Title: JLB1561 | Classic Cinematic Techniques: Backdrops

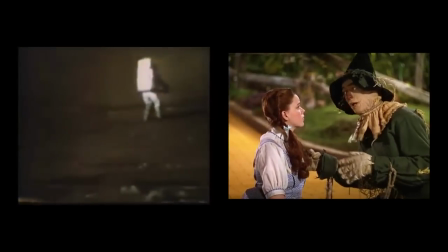When comparing the two films side by side, we can see that in both productions,
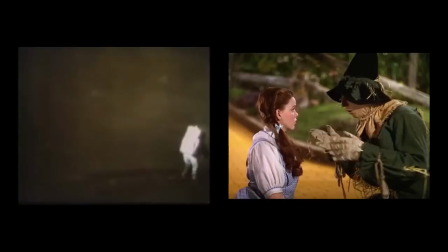any viewer who knows what to look for will spot several discrepancies which give the ruse away.
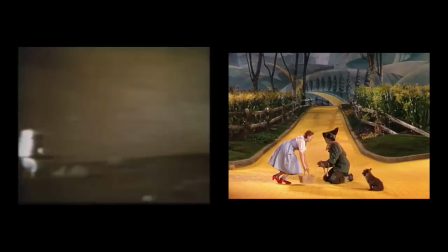The most obvious is the difference in coloration between the backdrop and the foreground. In The Wizard of Oz, this makes the change from foreground to backdrop very obvious.
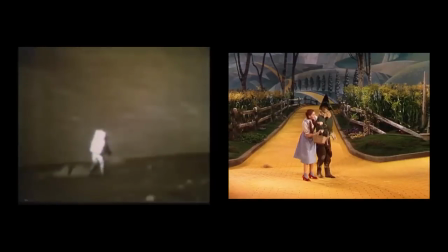In Apollo 17,
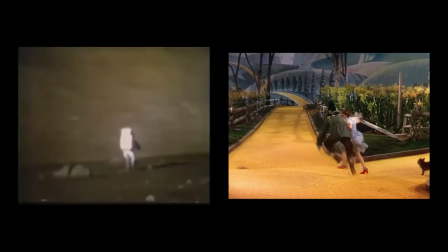the scene is shot in such a manner as to make it appear as though the backdrop is so far away that it must begin behind the foreground,
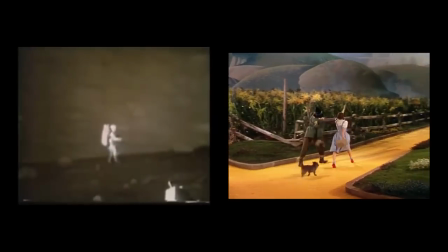as though the actor is standing on somewhat of a hill. Still, the difference is too obvious for the critical viewer to miss.
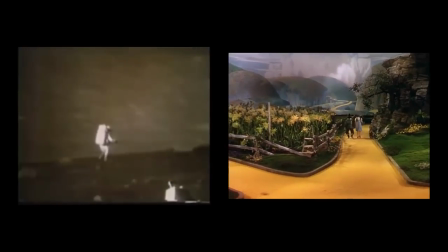The second major clue is the inability of the actors to walk beyond the foreground.
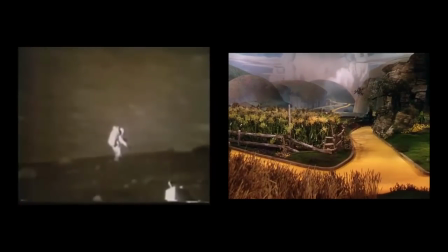In The Wizard of Oz, this is accommodated by the editors cutting away to the next scene as the characters approach the backdrop.
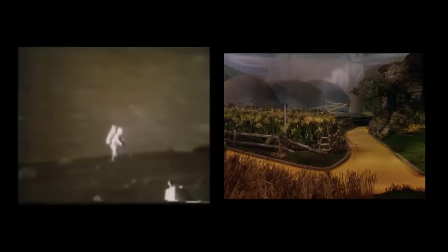Whereas in Apollo 17, the actor simply ceases his walk once he approaches the edge of the set.
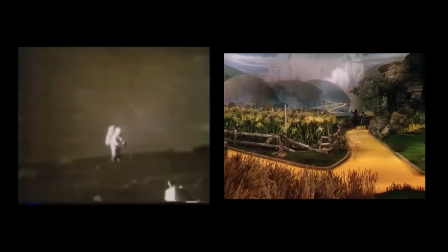In both instances, the tricks may at first deceive, but only until the viewer engages their own critical faculties.
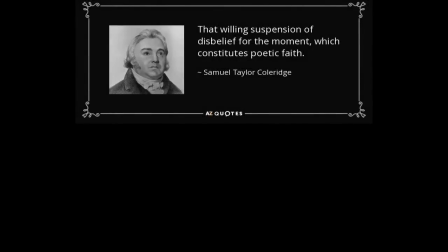Fortunately for the filmmakers, most viewers are quite happy to maintain their suspension of disbelief, whether for entertainment or to hold on to childhood fantasies about space exploration and the government being their friend. To finish, let's take a brief look at another cinematic technique employed by the producers of Apollo 17.
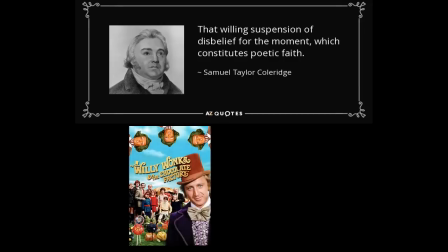First, we will see a brief clip from the 1971 classic film Willy Wonka and the Chocolate Factory.
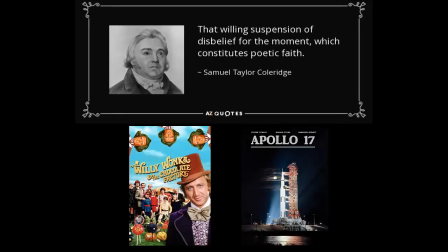Then we will see another clip from the made-for-TV film Apollo 17. Share what you notice in the comments section below, and thank you for watching.
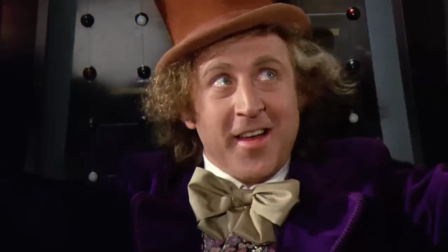Hold on, everybody. Here it comes.
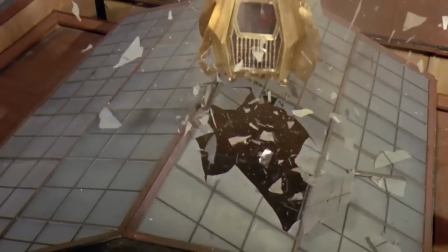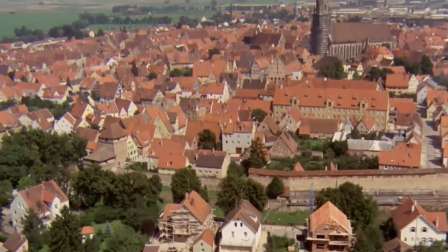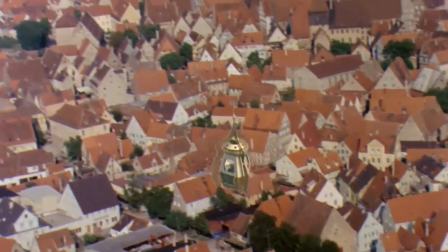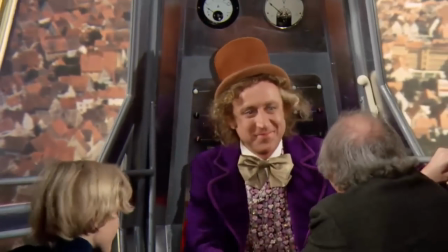You did it, Mr. Wonka. Congratulations. Get up, take a look.
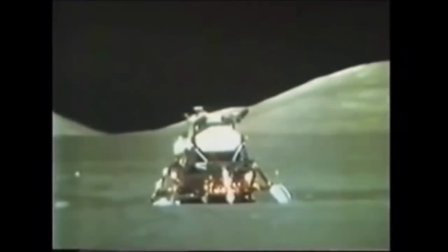Here I come. Come on in. Hats look good to you? Well, it's dirty. Yeah. Okay. Keep her down. Buttons.
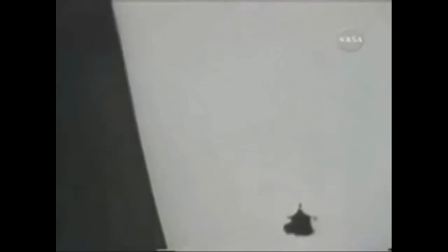Ignition. Right away, Houston. Vector good. Roger, you have good thrust.
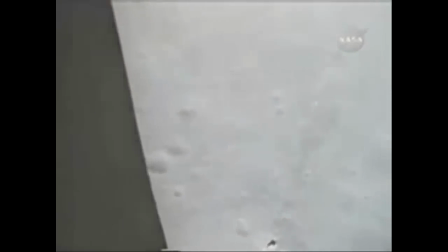130 Houston, we're in the blind and we're...
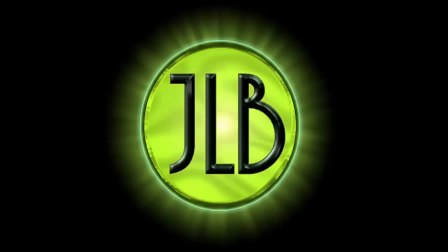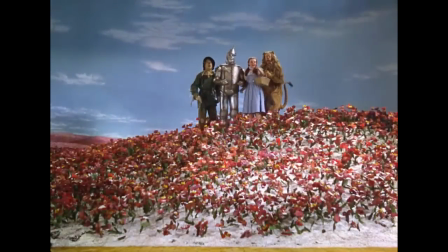Let's get out of here. Look, Emerald City is closer and prettier than ever. Out of the woods, you're out of the dark, you're out of the night. Step into the sun, step into the light.
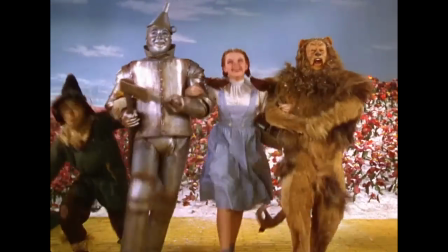Keep straight ahead for the most glorious place on the face of the earth or the sky.
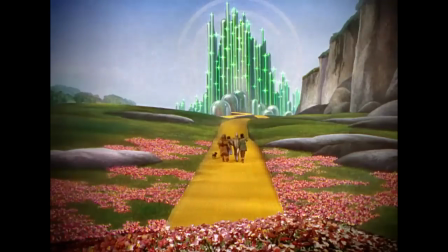Hold on to your breath, hold on to your heart, hold on to your hope. March up to the gate and bid it open. Ignition. Right away, Houston.